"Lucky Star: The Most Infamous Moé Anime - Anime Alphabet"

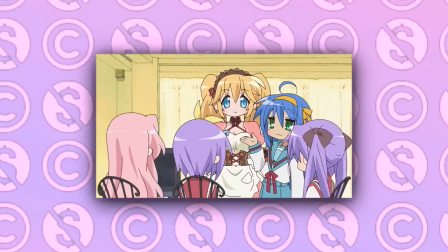Probably the most memetically memorable of these characters ended up being the foreign exchange student in Anime Otaku,
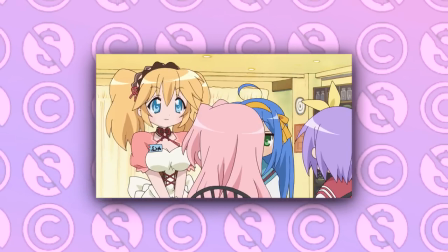Patty, whose adorable broken Japanese also helped to win over the hearts of the non-Japanese audience.
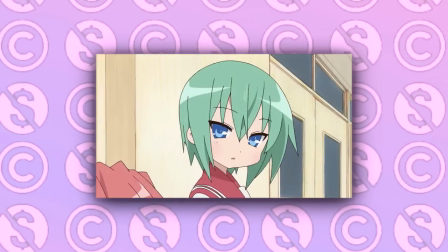In all honesty, I can't imagine myself ever probably watching the entirety of Lucky Star
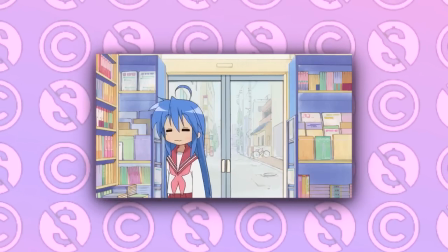in order in the way that I did in the times that I had marathoned it with my best friend in 2007 and 9,
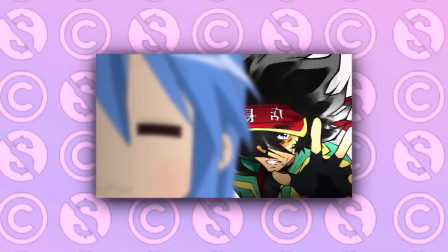or with my brother in 2014, and just now for the sake of this video.
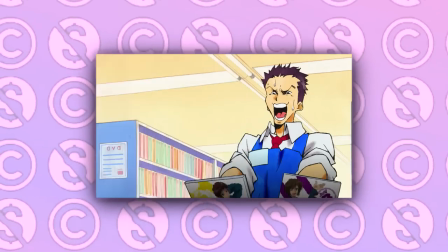I've talked about in the past how anime that exist for healing and relaxation don't tend to appeal to me, as I am more comforted by constant chaotic experiences,
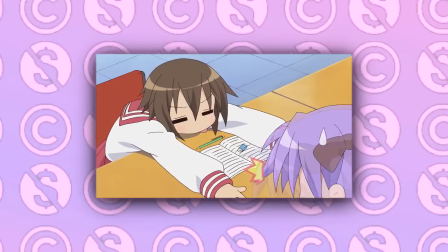like scrolling through my Twitter feed retweeting every piece of cool art I see or listening to loud music and watching anime sped up at the
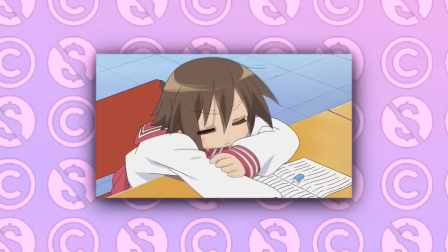same time as a means of decompression, rather than slowing things down.
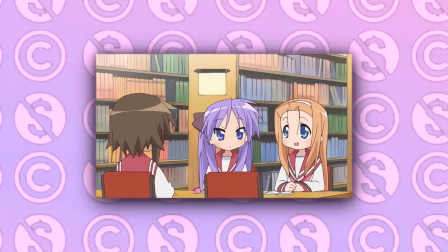All of the shows that ended up appealing to me in this genre were specifically the conversationally fixated ones because,
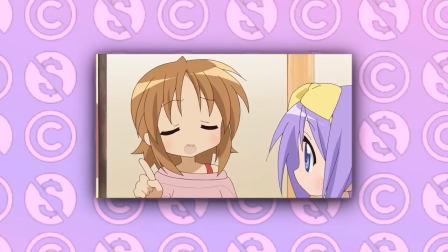as you may have noticed by now, I am not capable of shutting myself up. I struggled to have meaningful conversations for a very long time because of my insecurity over my
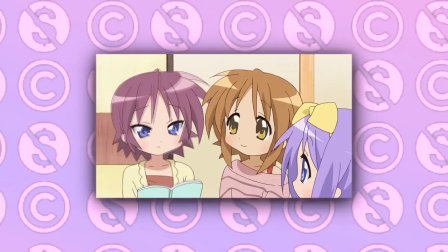identity which made it difficult for me to figure out my own intentions and what I wanted from interactions.
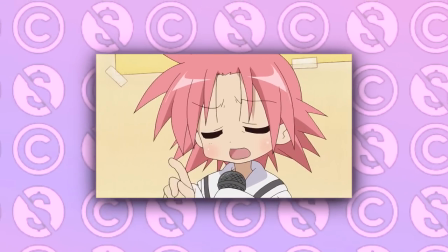But now that I don't have those issues anymore, I feel like I can be more selective about what conversations I think are particularly interesting or engaging to return to.
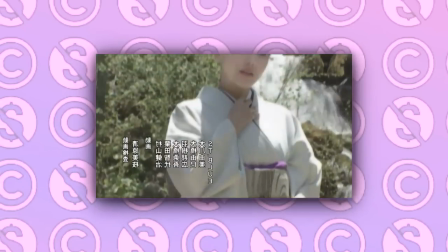There are definitely cool scenes in this show that I can see individually returning to, or even just looking up funniest Lucky Star moments and watching like a compilation or something,
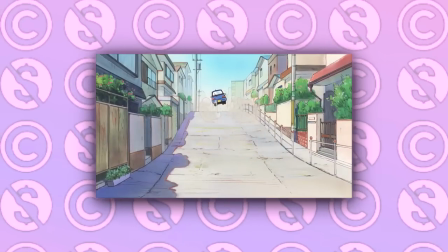and I think this is easily a show that deserves to come up when you're scrolling through YouTube shorts just as much as Family
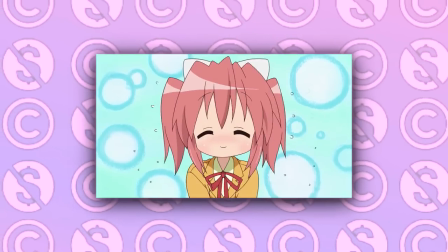Guy or Rick and Morty or whatever.
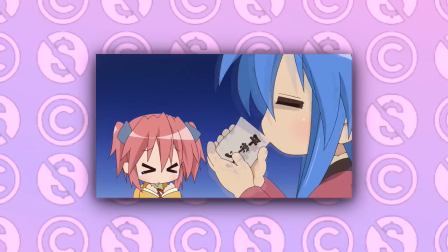I think the lasting emotional impact of Lucky Star on its audience was made mostly possible by its pair of more dramatic scenes in episodes 22 and 24,
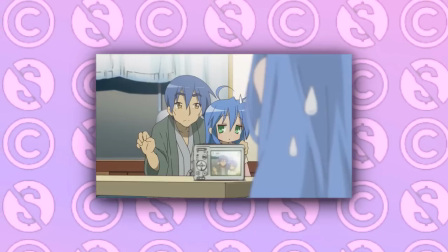coinciding also with the resolution of the Lucky Channel subplot. The ghost of Konata's mother spectating her entire life can't help but tug at the heartstrings,
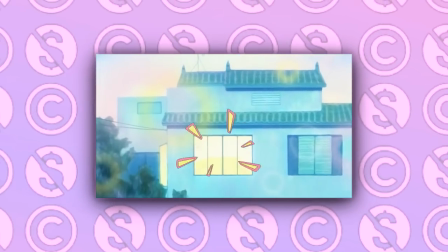and stands out just for the fact that something which makes a lot of people cry was slipped into this otherwise very dry comedy series.
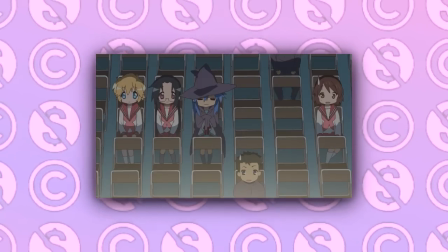The last episode also adds a certain sense of closure and finality to the story, giving the girls a big stage performance as the series' closer,
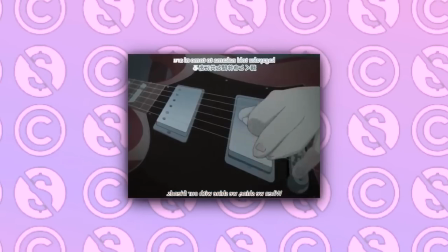pulling a page from Haruhi's book which Manabi Straight had also just added to this genre not long beforehand,
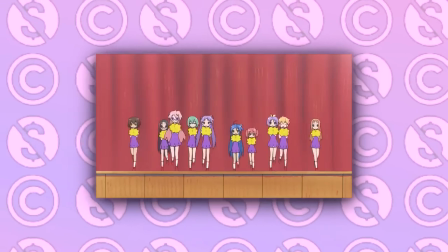and which K-On! was going to take above and beyond in both of its seasons. I can't say that the emotional highs of Lucky Star come anywhere close to those of K-On!
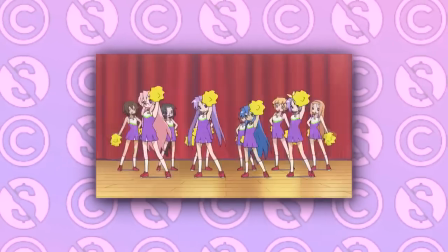But in a way, that makes it much more of a throw-and-go type of experience than that show, which is better holistically.
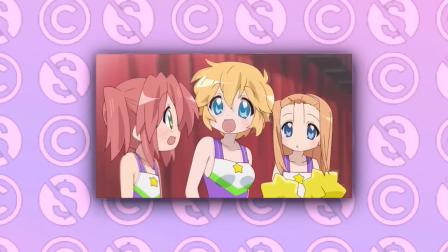The Lucky Star OVA is luckily the best of what the show has to offer, and on its own,
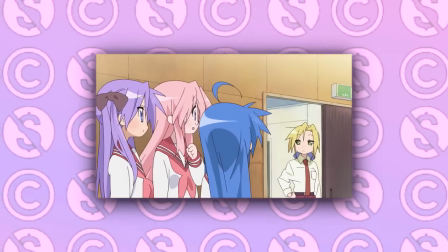I can more easily see re-watching that one episode over and over than doing the rest of the series.
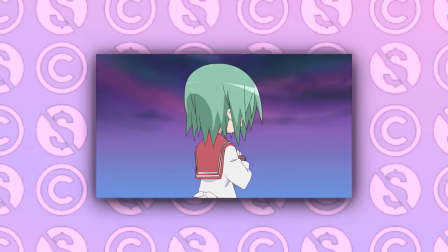But I'm going to wait to talk about that and about the short spin-off ONA series Miyakawa Kei no Kufuku
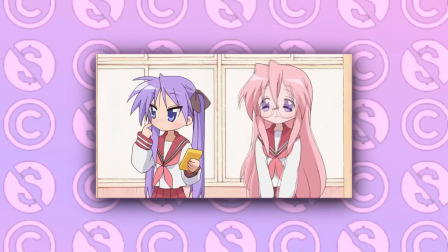until this video reaches 50,000 views as per the usual anime alphabet sequel bargain.
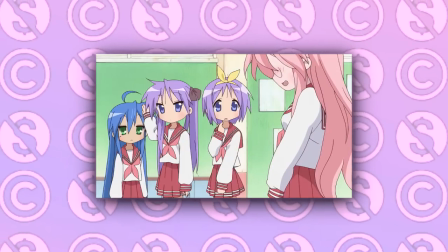Help me to reach that view count by sharing this video with anyone you think would be interested. Did Kyoto Animation accomplish everything they were setting out to do with Lucky Star?
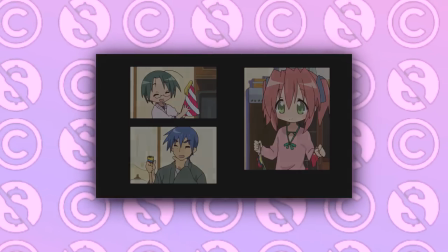I find that pretty doubtful. Was it still overall a great show and a decent success?
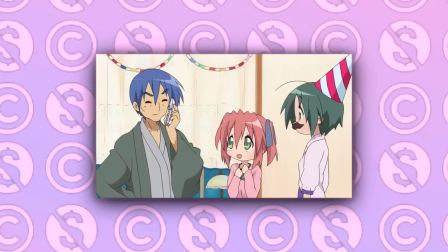Yeah. It'll always be meaningful to me even if it's not necessarily as important to me now as it was at the time and there's been tons and tons of
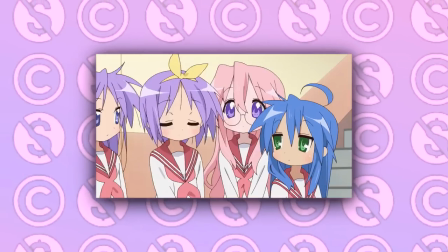stuff that's come in the genre that I think has exceeded it at this point but just for having such a unique tone palette and design
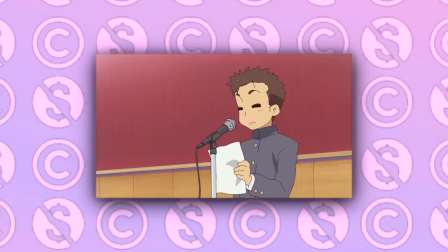sense and sense of humor I do think that Lucky Star still holds up as something really interesting and remarkable to this day.
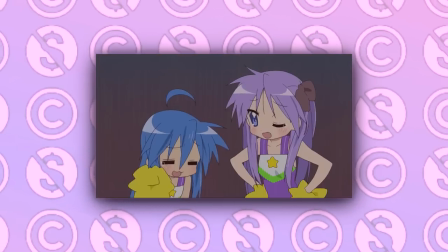Thanks again for watching you can find more of my writing on goldenwitch.substack.com support me on
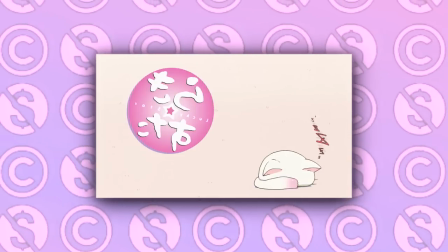patreon.com slash goldenwitchfire or by following at goldenwitchfire on all the social media and payment platforms.
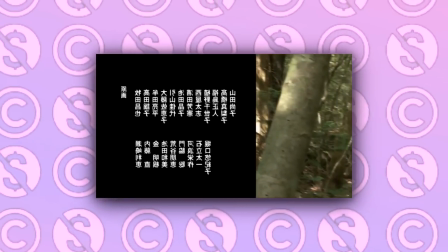Listen to me review hip-hop albums on the Jittery Zeitgeist podcast and listen to the new Voidgazers podcast
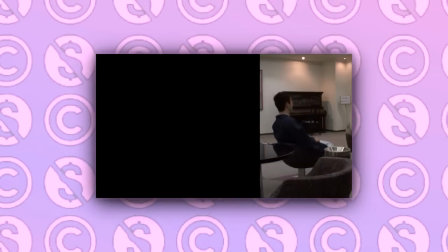latest episode talking about weird things that turn us on over on the ASE Presents channel.
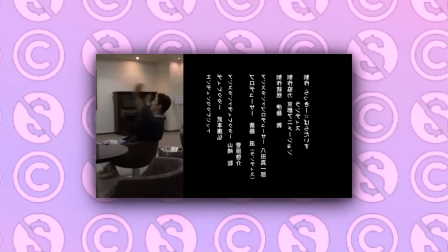Check all that out. Thanks again for watching and never forget, anime forever.